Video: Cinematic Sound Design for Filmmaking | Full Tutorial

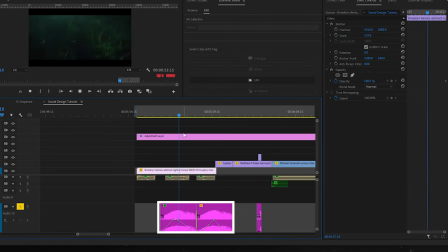741s
it's just like kind of like warping sound coming in and out as the light is coming in and out so i thought this could be like almost like like a spaceship sound and like the light coming from this area is like this spaceship kind of breathing almost. Now mixing all of it together including the voiceover you get this overall ambience.
You're on the air hello. Hello Art. I don't have a whole lot of time.
Okay awesome.
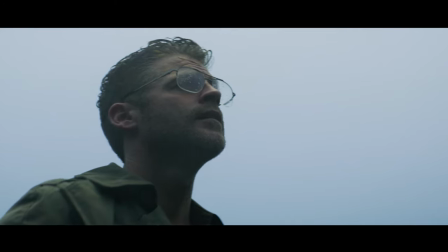771s
Now cutting to this next section we have this guy standing with a huge light source over him.
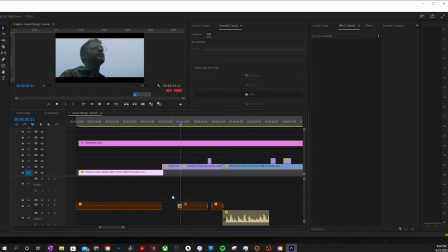777s
So the first thing that I want to break down is the ambience in which he's living in and the ambience that I wanted was cold. I wanted it to feel cold. I wanted it to feel spacious and I wanted it to feel kind of creepy and this is the sound that I went with. Almost sounds like a either like a train station or like a like a cave when you hear it by itself
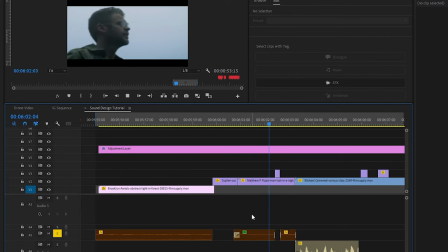799s
but when you actually look at the image that's playing on screen you fooled me. I feel like you just put me in that that place or let's hear it with the music
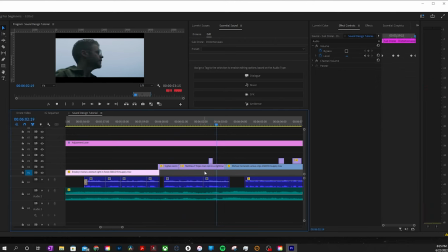808s
okay cool the next big thing would be these little glitching sounds that come in and out of this guy looking around and I wanted to make it feel like he was losing his mind so I didn't want them to be like computer glitches I wanted to be like almost like alien frequency
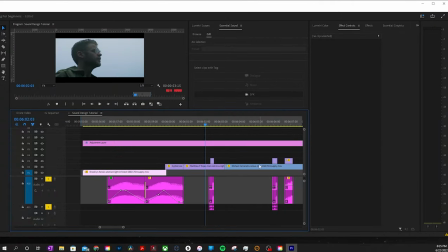832s
glitches you know so this is the sound that I came up with kind of cool so now mixing all of that into the sound design now the next thing I thought was kind of cool was out of the glitch and away from this guy with this giant light source over his head into this clip of this guy sitting in the in a dark room by himself I wanted you to get a little bit of a smack.
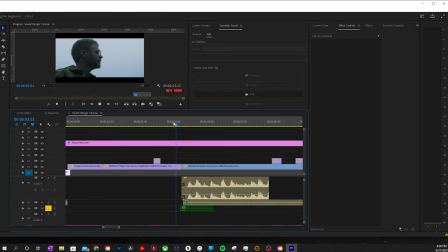862s
So I added this little hit right here and I thought it was spacious. I thought it was just small enough to make you kind of lean in but not big enough to have an abrupt change. I thought that was an awesome sound and then it was about building the ambience in that room and what's going on in this room.
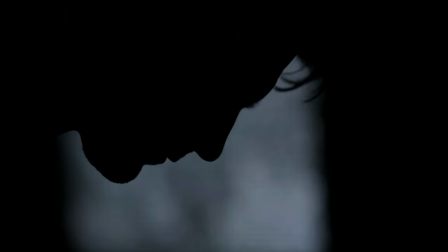885s
Well there's a TV going on. it looks like it could be kind of staticky so I wanted to make sure I had two
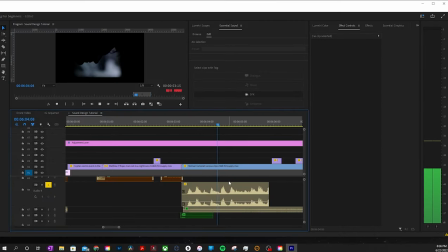890s
types of ambience number one was that tv sound right there and then I found I found this clip I forgot what site that I was using but I searched up news clip and it said reporting suspicious activity which I thought played into the whole role of everything and I thought was perfect for what's going on in this scene now the other sound that I
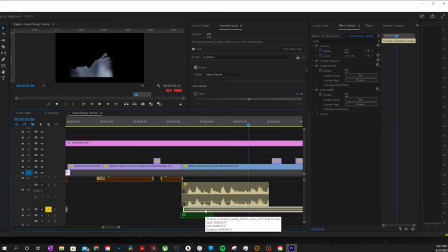915s
added to this sounded like an old TV was on which it looks like this guy has like an
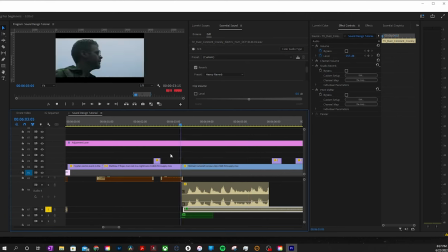922s
old one of those old box TVs which is kind of perfect so just listen to those two sounds alone cool
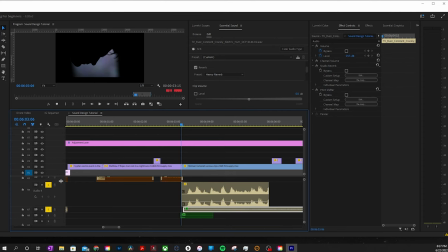930s
to me that's that's the tone that's the that's the vibe now mixing all of it together including the music and the the voiceover
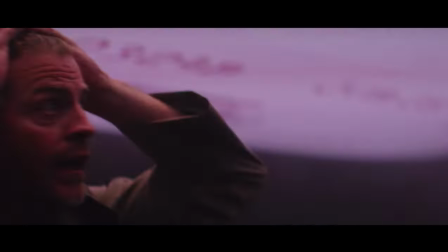938s
in with those glitches again
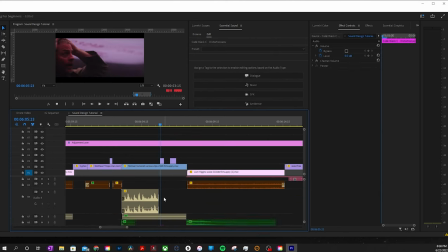945s
showing this guy so same glitches that were in before totally adds a vibe totally like almost like a mr. robot or like a fight club
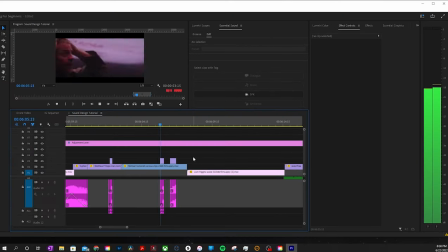959s
kind of vibe which I really like okay Okay, awesome.
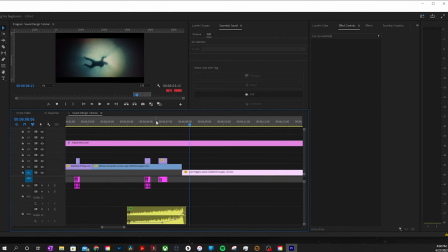965s
So now let's break down this section right here. I use a riser. Risers right here in yellow and it sounds like this. I didn't want something too overbearing. I wanted something nice and short.
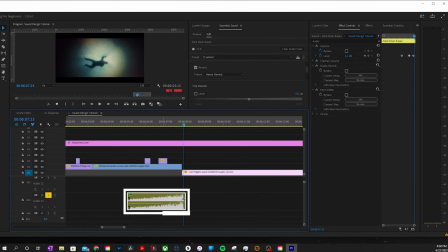977s
So what I did was I took this volume automation and I put it all the way down until I got to about here. because I didn't want the volume to start until you see him back in the in the TV room again